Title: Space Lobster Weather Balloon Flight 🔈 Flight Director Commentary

Hey guys, Tori here from Overlook Horizon. Welcome to the Space Lobster Video Flight Director Commentary Edition. Figured it'd be fun for us to watch the Space Lobster video together, check it out. I'll do some commenting on what was going through my head or what was happening on flight day, and just figure we'd take a look at it and watch together, and we'll see what happens.
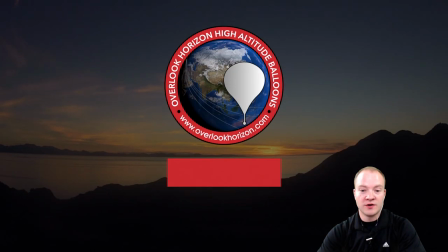Let's take a look. Alright, so here's our little intro.
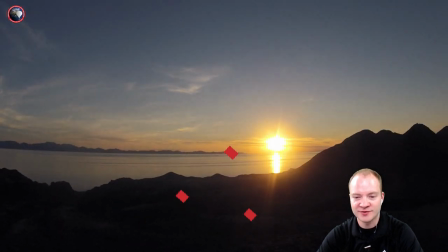It was a beautiful sunrise that we got to witness while we were setting up today. launch was about hour and a half after sunrise so we did
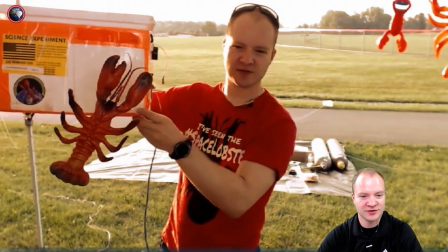get some nice views of that but not during the actual flight itself there's our space lobster in the live broadcast getting shown off to everybody before
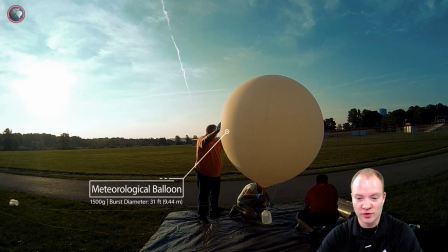launch and our balloon filling which went very well that morning the scent rate was a little bit faster than we wanted but it's a good
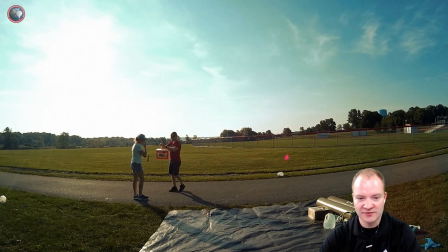feeling everything was pretty easy the winds were light and then we're getting ready for launch here and just watch my hands when I launch this. I do something funny on my hands.
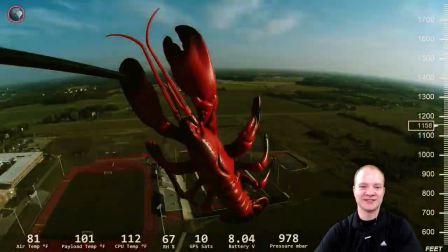That was my attempt at trying not to shake the payload as it was launching because I wanted really good footage of the Space Lobster flying away from me,
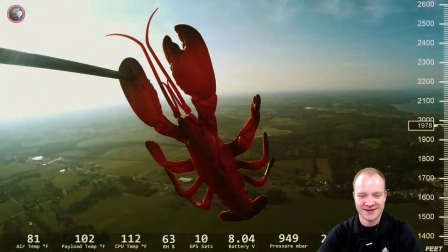but I failed. It didn't. It still shook anyways, and it's just really hard to do.
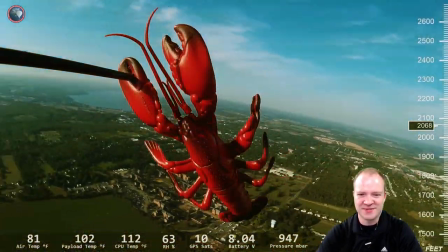But it did a lot of spinning too during the flight.
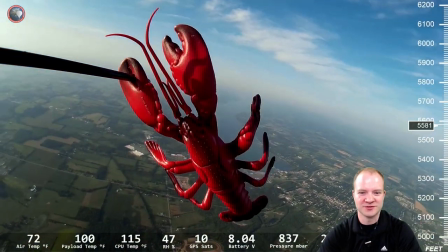It was a little bit lopsided as far as the weight was concerned, so most of this video that I put together was me trying to find clips of it not spinning so much, which is really hard to do.
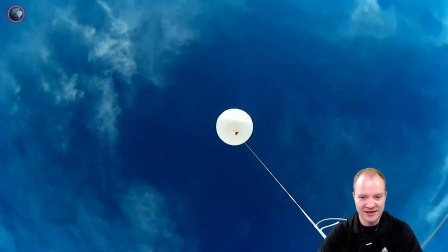But we still got some good shots of Canandaigua, Canandaigua Lake. Balloon shots were great throughout the whole flight too.
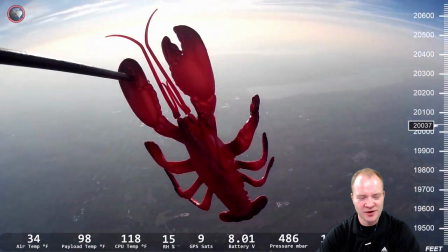And then also, as we're climbing here, watch the temperatures that are in the bottom left-hand corner.
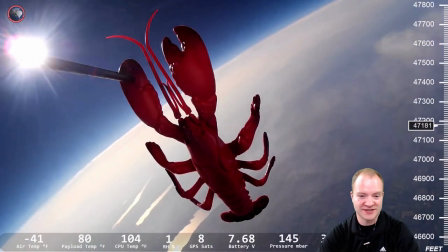So you'll see the outside temperature, the air temperature drop pretty drastically, which is very much expected.
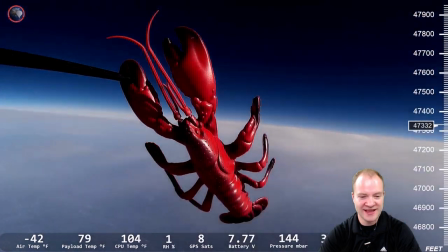But the payload temperature stays way high.
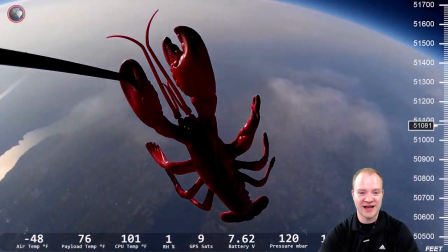It's like 70 degrees inside the payload while it's negative 48 degrees outside the payload which is crazy I don't know why it was so warm inside the payload
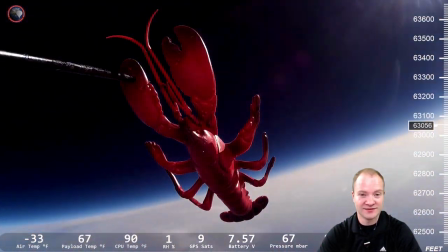other than it was a really warm day that day but apparently the styrofoam box was really well insulated for this flight I don't know why
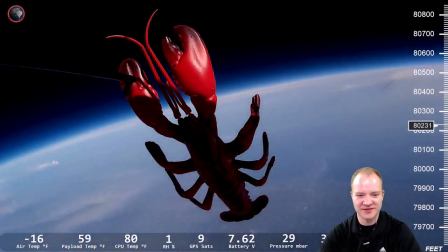it was so much but one of the other things that I loved about this flight was the reflection of the Sun off the
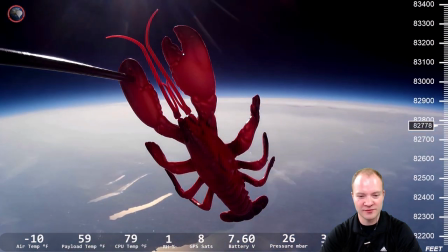lakes the Sun was still pretty low in the sky for this flight so that's some great reflection off there that's something that we don't normally see on our flights so
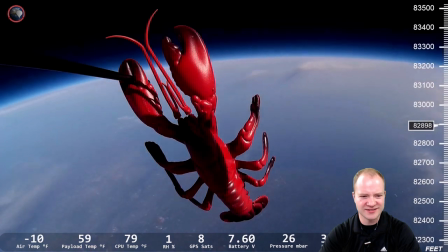that was pretty awesome but a little hazy during the flight you can see these little wispy clouds all over the place made the ground not
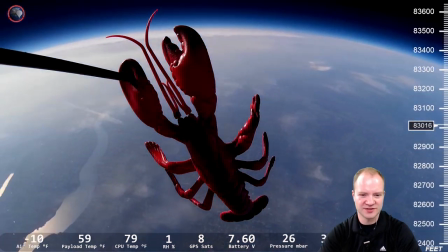as clear as it's been in the past but still pretty good you can see those little a little bit of cloud coverage the kind of haze there that's
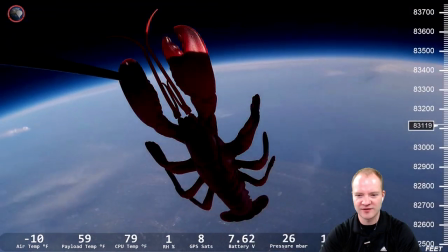all over the place but you still see the shoreline there from Lake Ontario you can see Rochester
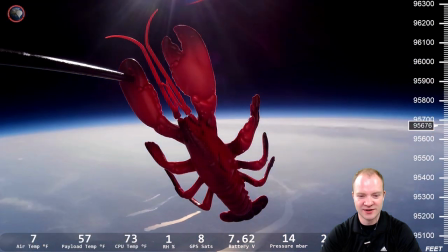and the that Sun reflection really made those lakes
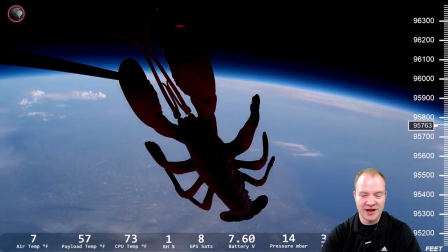stand out quite a bit but now we're approaching peak altitude and look at the
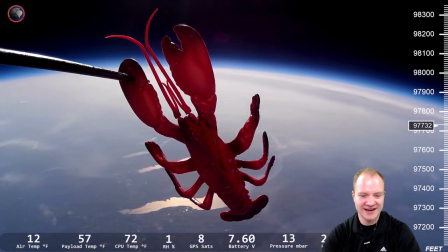temperature again here now 12 degrees Fahrenheit that is actually not accurate so
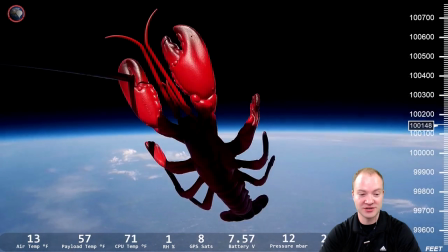that's solar radiation causing the temperature reading to be higher than it should actually be should be something more like negative 20 or negative 10 but
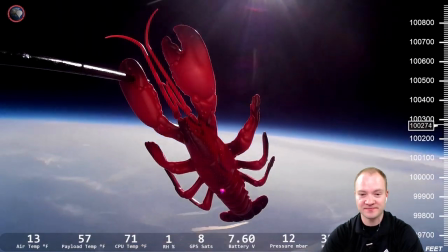solar radiation caused that to be higher than it actually is so and in some of those balloon shots you may have to go back and look but you
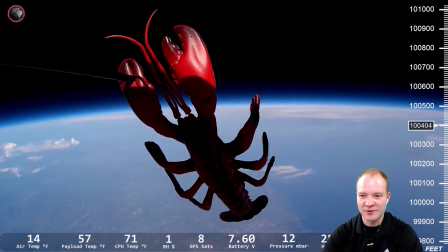can see the moon it looks really tiny but it's in there but now we're coming up on burst here there's
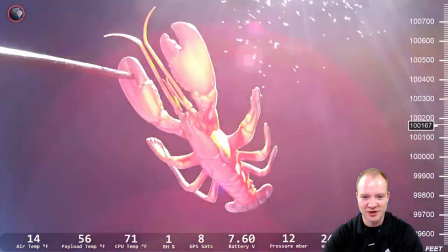our burst space Lobster does a nice little barrel roll there, which is pretty cool, and he starts shaking around on the way down.
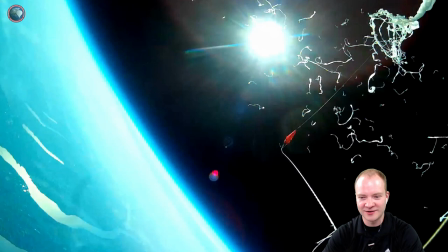But the balloon, you can see the moon there in the background, a little tiny, but there's the balloon burst.
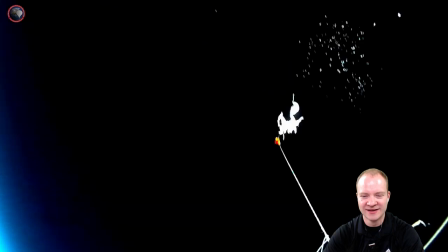It goes off to the side there, so the balloon kind of broke from the side, and you can see it push off and head to the left of the screen.
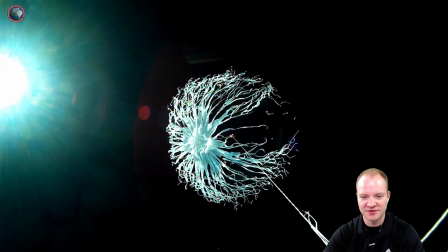The moon's in the bottom of the screen right now.